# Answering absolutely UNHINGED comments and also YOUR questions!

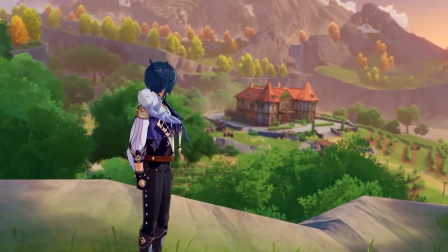245s
I had plans to include basically everything to do with the Kanryan cataclysm in this video.
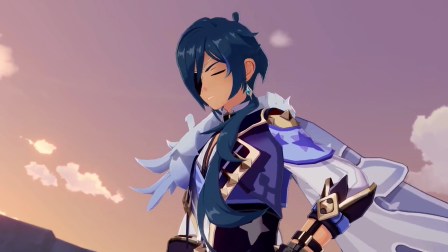250s
But if you include too many characters and too many plot threads, it sort of dilutes the central narrative and it becomes hard to follow.
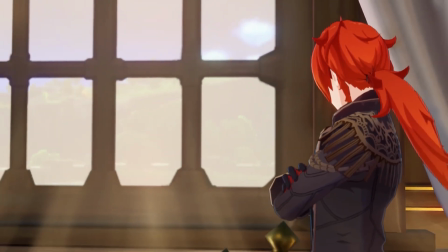257s
So I really wanted to distill it down to the most essential things, which are the Archons in Kenrya.
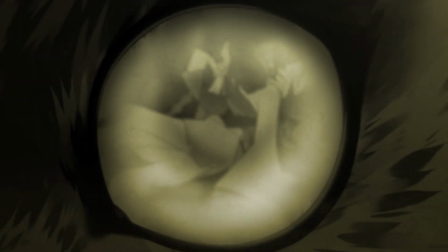265s
Something happened. Kenrya got destroyed. Our sibling was there. Dane was there.
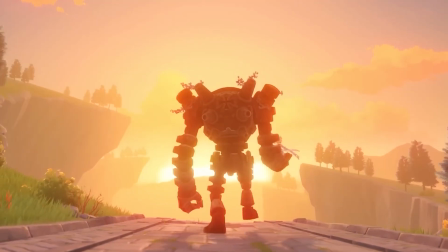271s
And now the Abysorder is taking revenge or something's happening with the Abysorder now.
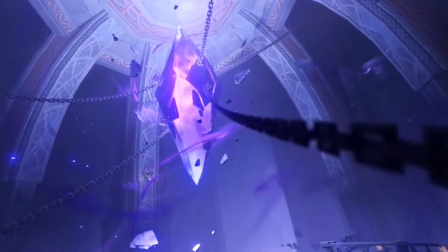275s
And there's the Loom of Fate. You know, so the central narrative is easy to follow because it's just it sticks to
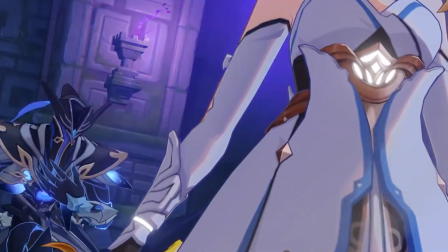282s
the Abys sibling. basically she lumina is the one that holds
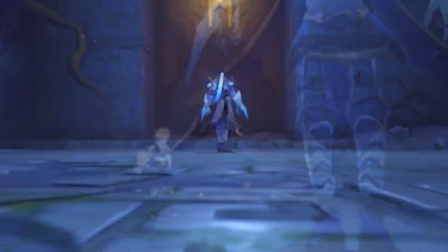287s
this video together so if i included if i included uh kaya and
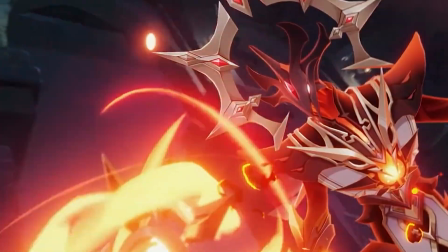292s
ricky dovata and all these other plot threads yeah it would get too complicated my
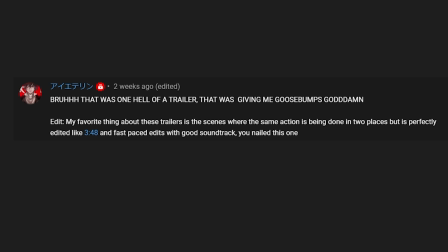297s
favorite thing about these trailers is the scene where the same action is being done in two places but it's perfectly edited and fast-paced edits with good soundtrack so what he's saying here is he
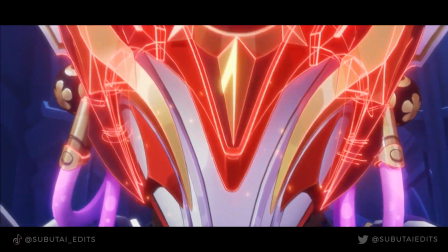307s
likes the match cuts yeah i mean those are my favorite sequences that i edited this it's so satisfying
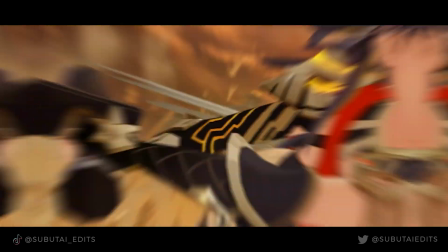312s
when you when you go through 12 hours of footage you find that
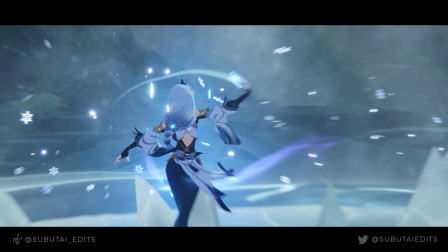316s
two seconds where you can do the perfect match cut and
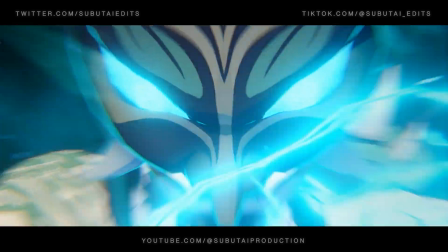321s
um it's really it's about patience and time yeah i definitely want to continue doing great match cuts i think they have a very strong place in my trailers and my style what do i like world genshin mona your fave character mona your fave quest Mona your main Mona no I'm just kidding your
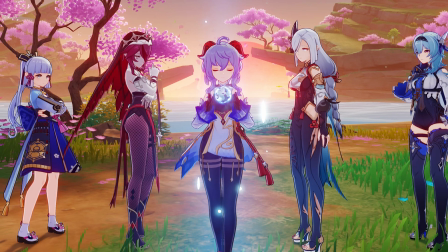339s
fave character my wife says I have a very strong soft spot for all the cryo
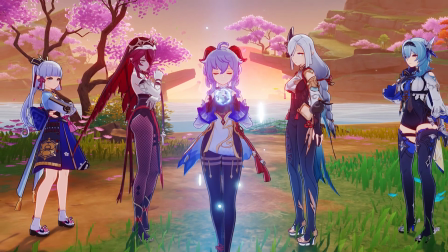344s
characters for some reason I don't know why Danesleaf is probably my favorite character you
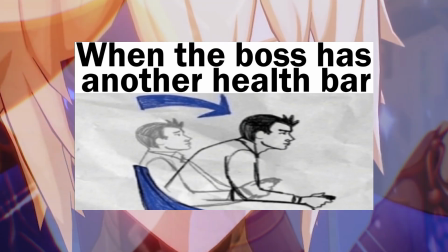349s
know the the meme where like the gamer sits up in his chair when it's like serious mode that's me when Danesleaf appears because you know something
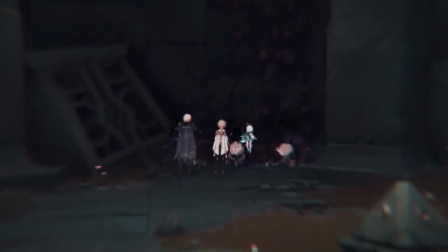356s
awesome is about to happen or something epic or something important is about to happen roughly how long did it take to make everything from planning the video,
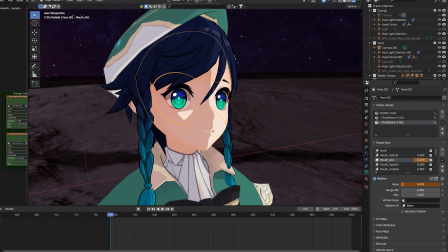363s
choosing the clip, song, etc. In terms of hours, 200 hours, maybe? I'm not sure. I should keep, I'm going to keep track of the next time I make one of these videos, which will hopefully be soon.
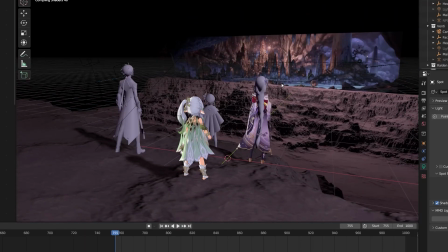374s
A lot of people noticed that Nihita or Riku Devada was in this shot, and I know, you're right, she wasn't a Kenrya.
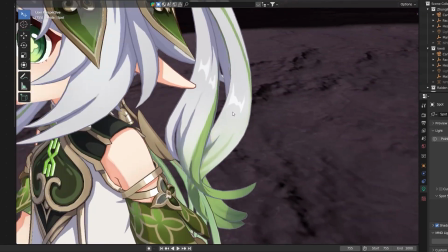380s
But, I knew that, and I put her in anyway, because A,
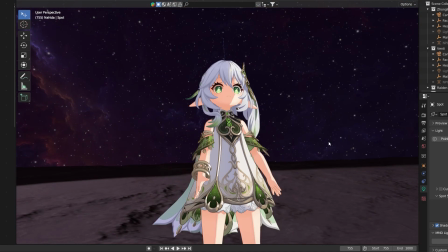385s
it's a trailer, and I like my trailers to be a little bit misleading to people who watch them,
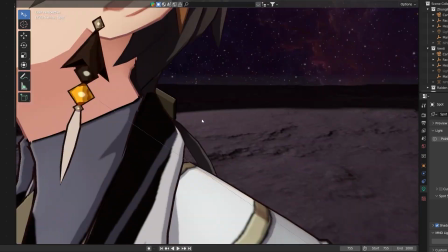390s
who haven't played the story before. so that when they actually play the game something different happens to what they were expecting also beaks
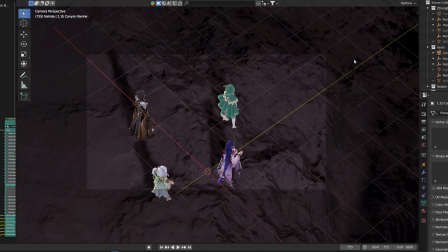397s
it looks cool it just makes for a better shot if i had her in it so i put it there creative license why did you put venti's
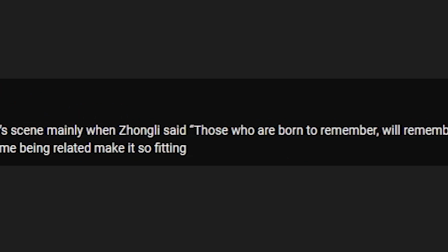404s
scene mainly when zhongli said those who are born to remember will remember it could have been any archons or just a coincidence but the hints about
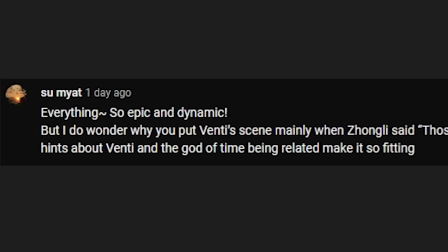412s
venti and the god of time being related make it so fitting those who are born to remember
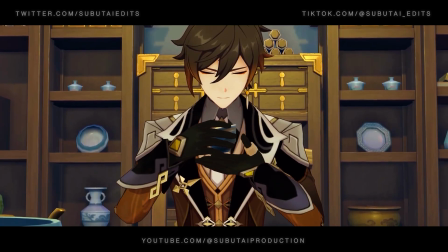420s
Yeah, I mean, honestly, I thought narratively it would make sense to put the Archons there because I'm thinking about how
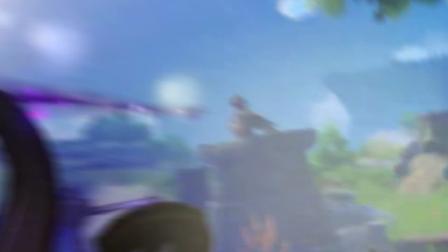427s
they are remembering what they did or what happened in the Kenrian Cataclysm.
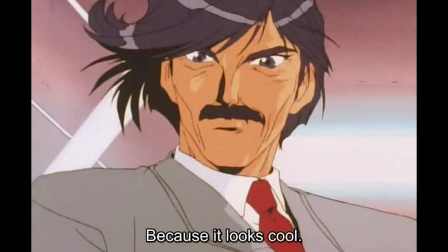434s
I know it looks cool, so, yeah. The Hoyoverse logo shattering into the Unknown God cubes was a great touch.
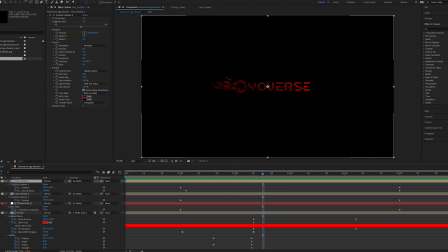441s
The Alhatham glass showing the Archons was awesome too. I got a fair few comments from people about the visual effects, like the logo dissolving into cubes or the Archons in Al-Haytham's mirrors.
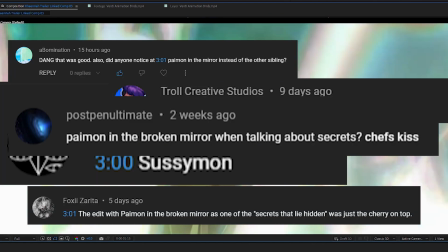450s
I'm really happy people pointed these out and commented on them because they are probably the most challenging and longest things to create,
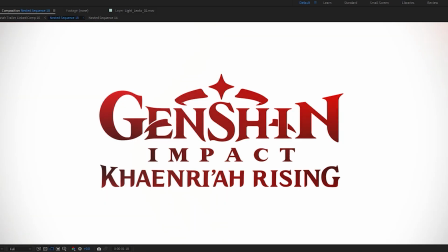456s
aside from creating 3D renders in Blender of course, but shout out to all the people who noticed the Gnosis in the mirror appear before Paimon.
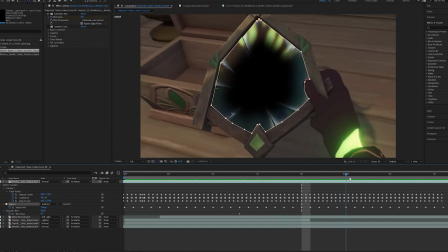463s
I create these kind of things in After Effects and a lot of it is manually done, sometimes frame by frame.
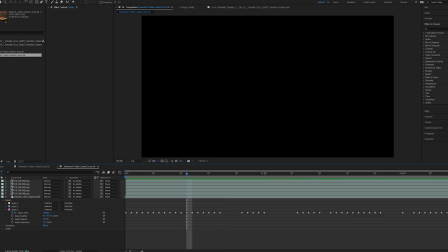468s
I also use After Effects to clean up shots where there's stuff in the way, like dialogue or continue buttons or whatnot.
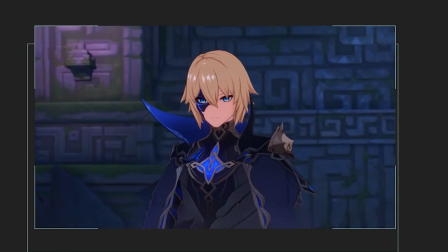474s
It's It's all very painstaking work but it's worth it, even if it's only on screen for a second or two.
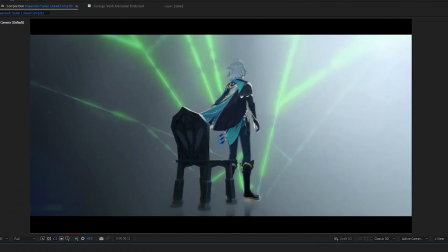479s
Why bother? Because the little flourishes are everything. They are what transforms something from good to great.
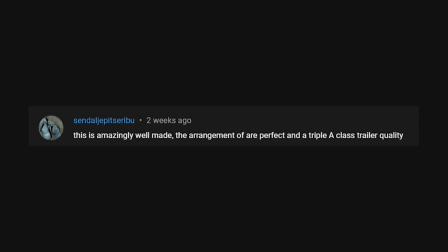486s
Even if you don't notice them, your brain does. This is amazingly well made, the arrangement of our perfect and the AAA class trailer quality.